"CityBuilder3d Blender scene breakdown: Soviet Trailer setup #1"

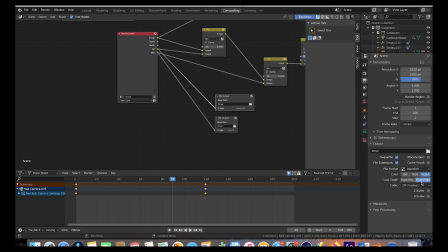7:52 And then for the output, as usual, I've used the OpenEXR file format with an alpha channel so that we can more easily seamlessly composite all those different elements together. And yeah, that's pretty much it. We rendered out all those different passes at 1080p resolution at 100% and around 40 samples.
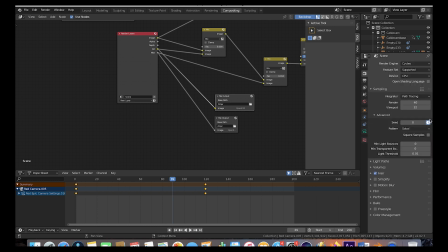8:07 And then as usual, we've also selected the seed stopwatch for some noise variation in our scene. And it's also crucial whenever you're exporting your mist pass to test out how the mist pass is looking before you actually export it,
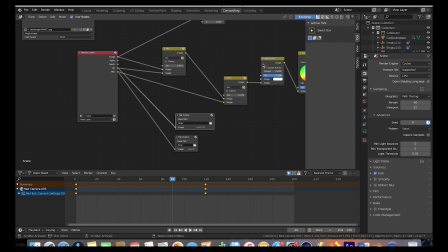8:19 because sometimes you need to change the start and end points of that mist pass itself so that you can get the right amount of detail that you want to add that mist to your scene so you need to play around with the world settings here under the mist pass options and i have another
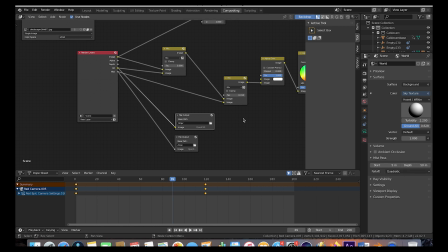8:34 tutorial on that i'll put a link to that in this past tutorial in the description because this breakdown is already getting a little bit long but check out that if you're interested in mist pass compositing when compositing these city shots is pretty much the most crucial one in my opinion for getting that realistic look But anyways guys,
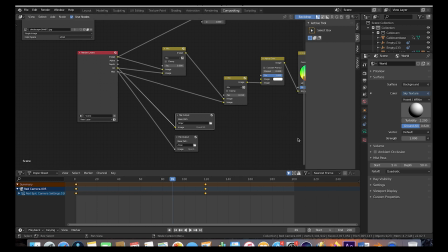8:49 that's it inside of blender. Let's go ahead and move to after effects and i'll go through how we composited the different elements together fairly quickly All right guys,
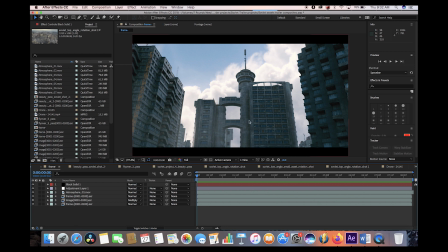8:57 here's our composite inside of after effects super simple setup here before going through the layers I'll go ahead and play through it here really quick
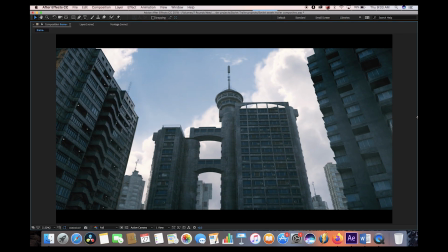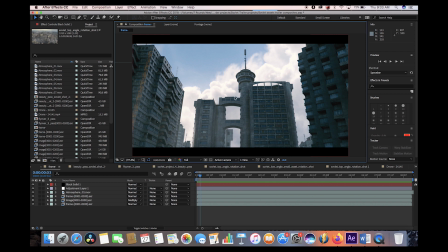9:13 And you can definitely see that dolly zoom effect much easier in this rendered out version And as you can see we have some atmosphere in the foreground here And then we've composited all of our different passes here at the bottom so i'll go ahead and go through them one by one to show
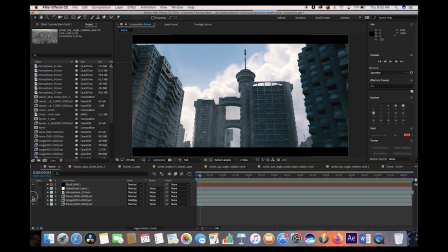9:26 you what we've done here starting with the beauty pass so i'll go ahead and disable everything else and this is our basic beauty pass as you can
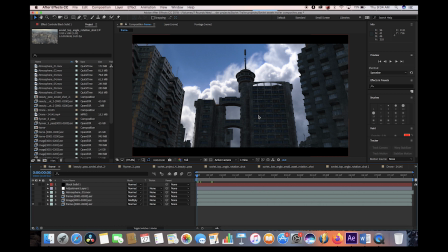9:33 see here this is just essentially what you would get straight out of blender without any different compositing passes added then the next layer that we added is our ambient occlusion pass which as you can see here darkens the shadows a bit and adds some shading in areas
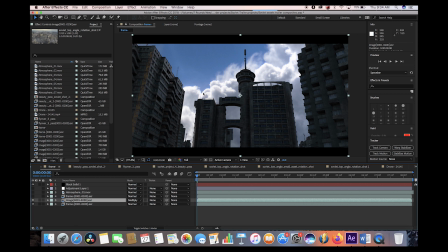9:47 where there would be less ambient light that's what ambient occlusion does so as you can see here if we isolate this layer by itself.
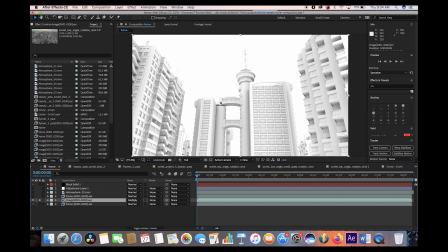9:54 It's just adding shadows right where there wouldn't be as much ambient light. And then we've changed the layer mode to multiply so that only these shadows show up on top of our beauty pass to composite it more effectively.
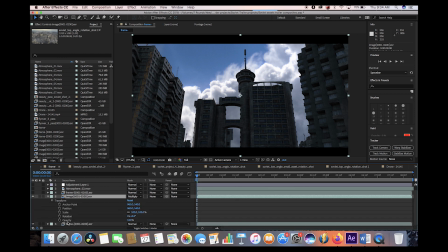10:06 And then as you can see here under the transform settings under opacity, we can also adjust how much shadow we want to add to our scene. And I've just left it at 100 to enhance the shadows and add a little bit more detail to the shadows themselves.
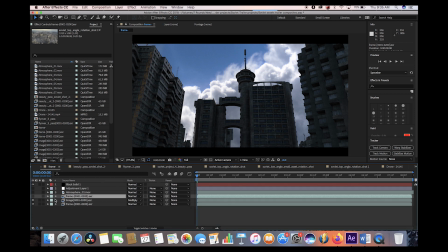10:19 The next compositing pass that we added on top of this is our mist pass and as you can see here when we add it it kind of lifts
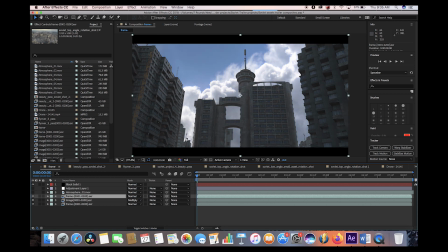10:26 the shadows a little bit in a very procedural way so that it adds more mist in the background and less mist in the foreground.
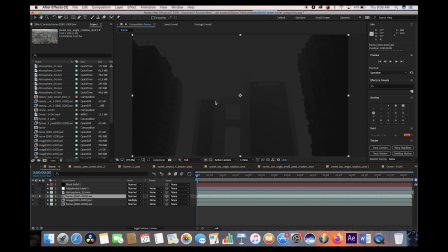10:33 So if we enable this by itself as you can see here you can see that in the background you're going to have much more mist added and then in the foreground there's a very little mist added to create that depth in your environment a little bit more effectively. And again as we did with the ambient occlusion pass what you can do to composite the mist pass is you
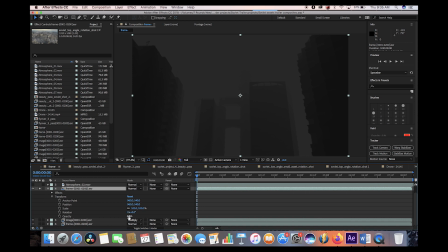10:51 can change the opacity to change the amount of mist you want added on top of your original render. And another thing you can do with mist passes to control the elements a little bit better is you can add some color correction effects to them.
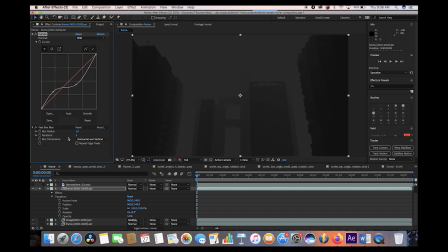11:03 And I've also added a blur to kind of blend the mist pass in with the environment a bit more. But the main thing you want to think about is when you add this curve setting, for example, it's just kind of crushing the shadows a little bit more and creating a little bit less contrast in the mist itself.
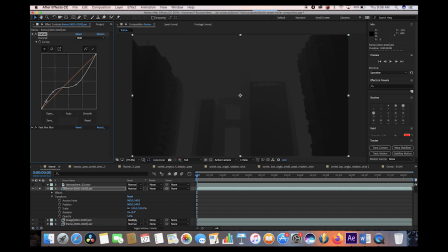11:17 But that's something that you can play around with. All of these different layers that you're exporting from Blender are just data that you can use to composite your render a lot more realistically.
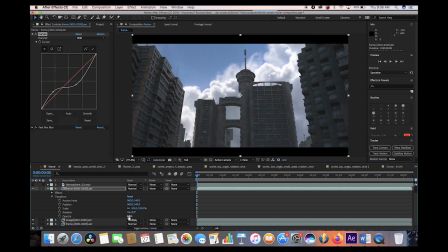11:26 But that's our mist pass again. And as you can see here, if we play with the opacity of it, we can add a lot more mist or we can just keep it very little. But I chose a opacity of 16 to just lift the shadows a tiny bit. And of course, as you can see here, just to give an example of what the color correction effects can do,
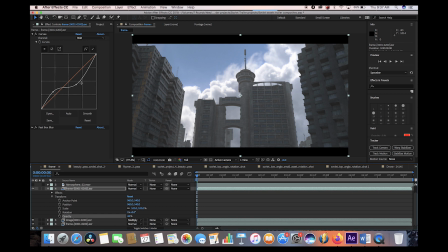11:44 you can either use the levels or curves but you can play around and you can lift or take away mist from certain parts of the shot while leaving it in other parts of the shot and have a little bit more control over different parts of your render to get a little bit more of a unique result.